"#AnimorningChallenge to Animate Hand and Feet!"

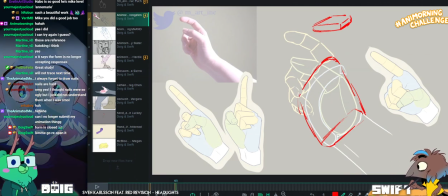(62:30)
Because this is going to be kind of overlapping almost.
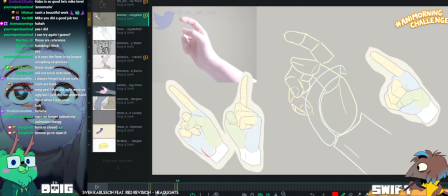(62:38)
Nice. Sorry, I have to put a scribble to get the previous note off the screen.
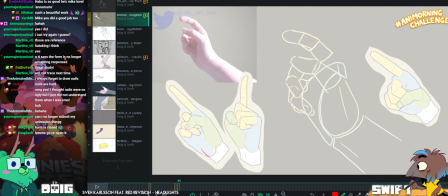(62:44)
So that's not a note, that's just that's just me putting a scribble on the screen so that my note clears off.
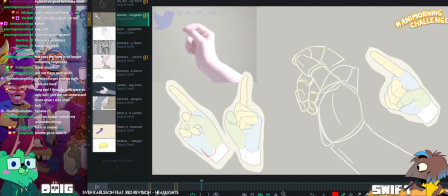(62:53)
So it's a nice gesture to choose too, lots of nice interesting hand poses in there. And then this is
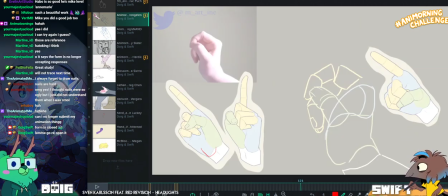(63:06)
you doing it afterwards. Like I think it's awesome that you did this study and then you were like, now I'm gonna do it again.
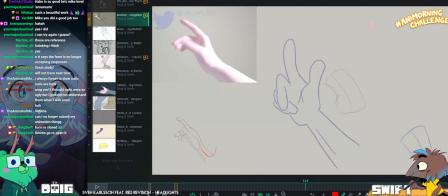(63:13)
But I'm gonna like kind of do it almost from, not from memory, but I'm gonna do it with a hand model now of my own.
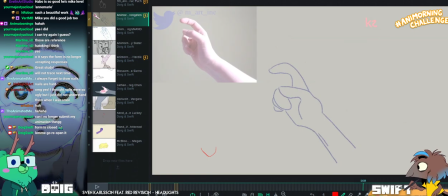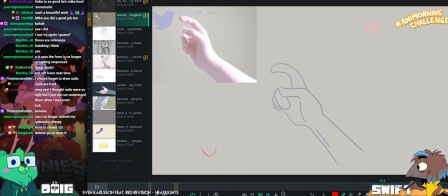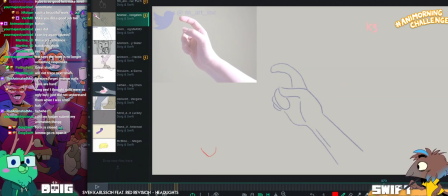(63:30)
I think I'm just looking at this and seeing if you've reused frames, which I don't think you have.
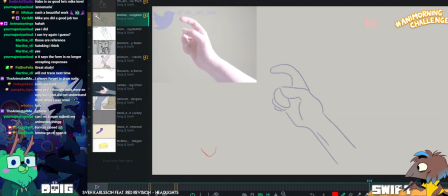(63:39)
You don't need to animate this entirely on ones. That sounds like it would be very difficult, especially when it comes to hands, which are very precise things.
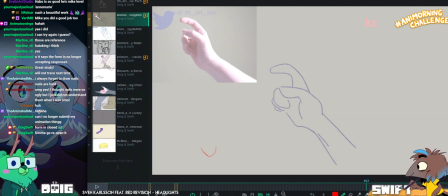(63:47)
Don't be afraid to copy and paste your drawings if things are barely moving, and just tweak those drawings a little bit to keep them more consistent.
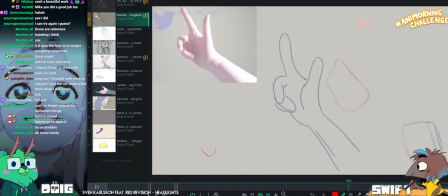(63:56)
Just because it will save you work, you know, from having to draw every single frame.
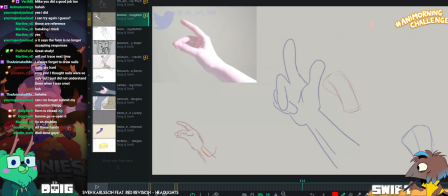(64:03)
As well as that, keeping things consistent can help you to accent the movements more, because it becomes like more clear and there's more contrast between the stillness and the movements.
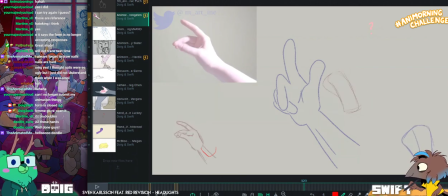(64:15)
Cool. So let's see. I'm looking here between these two and
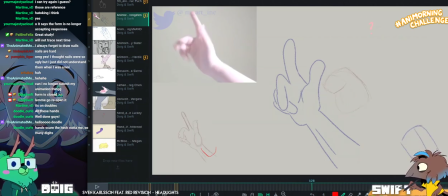(64:25)
I think that's a nice little movement you've got down there at the bottom. India.
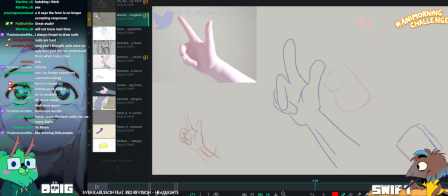(64:31)
What? Would you call this digital animation? Digital animation.
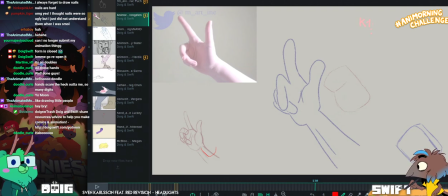(64:40)
Oh! Because hands and digits! Very good. You nailed it. I really like this lower left hand that you have here at the beginning of the gesture.
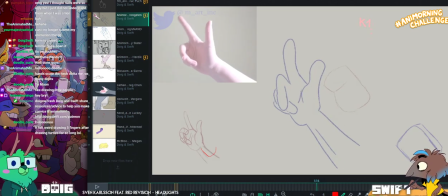(64:52)
Like this movement here is probably too much of a pop. But up to this point...
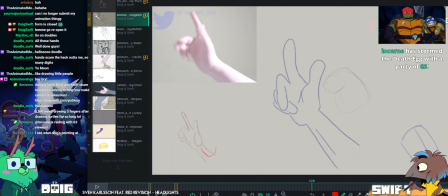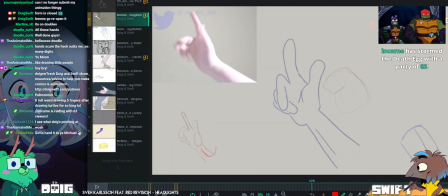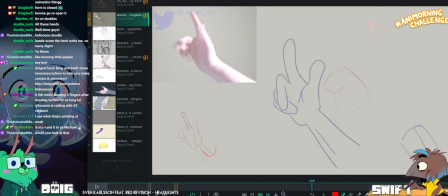(65:08)
Karen, thank you for the raid. Welcome in. Thank you so much for the raid. We're doing some critiques of an Animorning challenge.
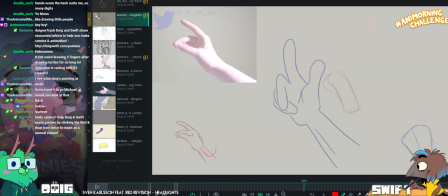(65:16)
How did your stream go? How are you guys? So yeah, I think this movement pop here is maybe a little bit extreme.
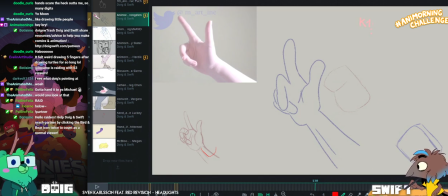(65:24)
Again, like remembering, sorry to use you as an example, Habbo,
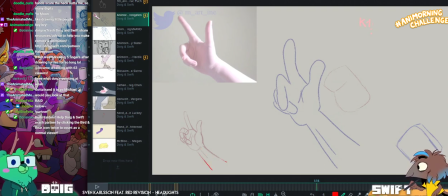(65:30)
but remembering that this arm is attached to an elbow, which is attached to a forearm.
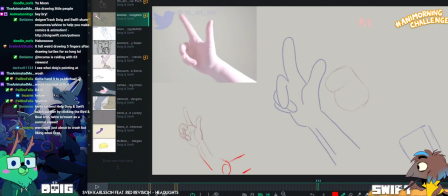(65:38)
Like, you're probably not going to have the elbow suddenly shift down here.
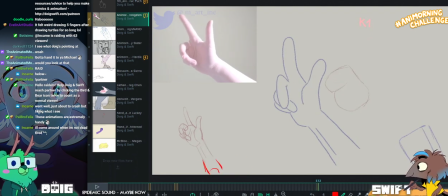(65:46)
So it's a bit odd to have the wrist move like that.
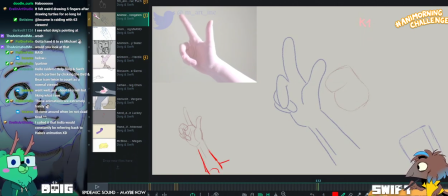(65:52)
So always think about like what it's connected to and what's happening there
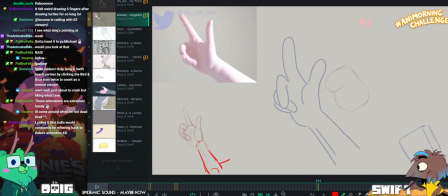(66:00)
to make that happen. Because I would assume that if the wrist were to rotate up like that from the forearm, that the hand would be a bit more like this. You know, to go along with it.
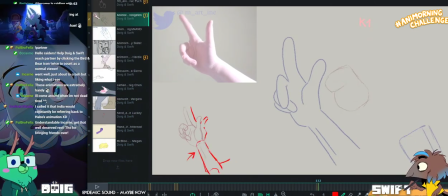(66:18)
It would be weird to have the hand be the thing which stays most steady in space when the movement's coming from the elbow.
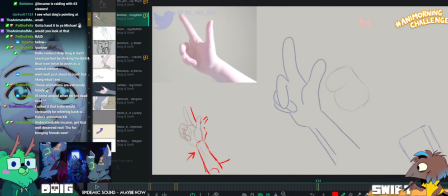(66:26)
It almost gives the impression of one of those birds where you move its body around and the head like stays in the same place and you're like, bird, how do you do this?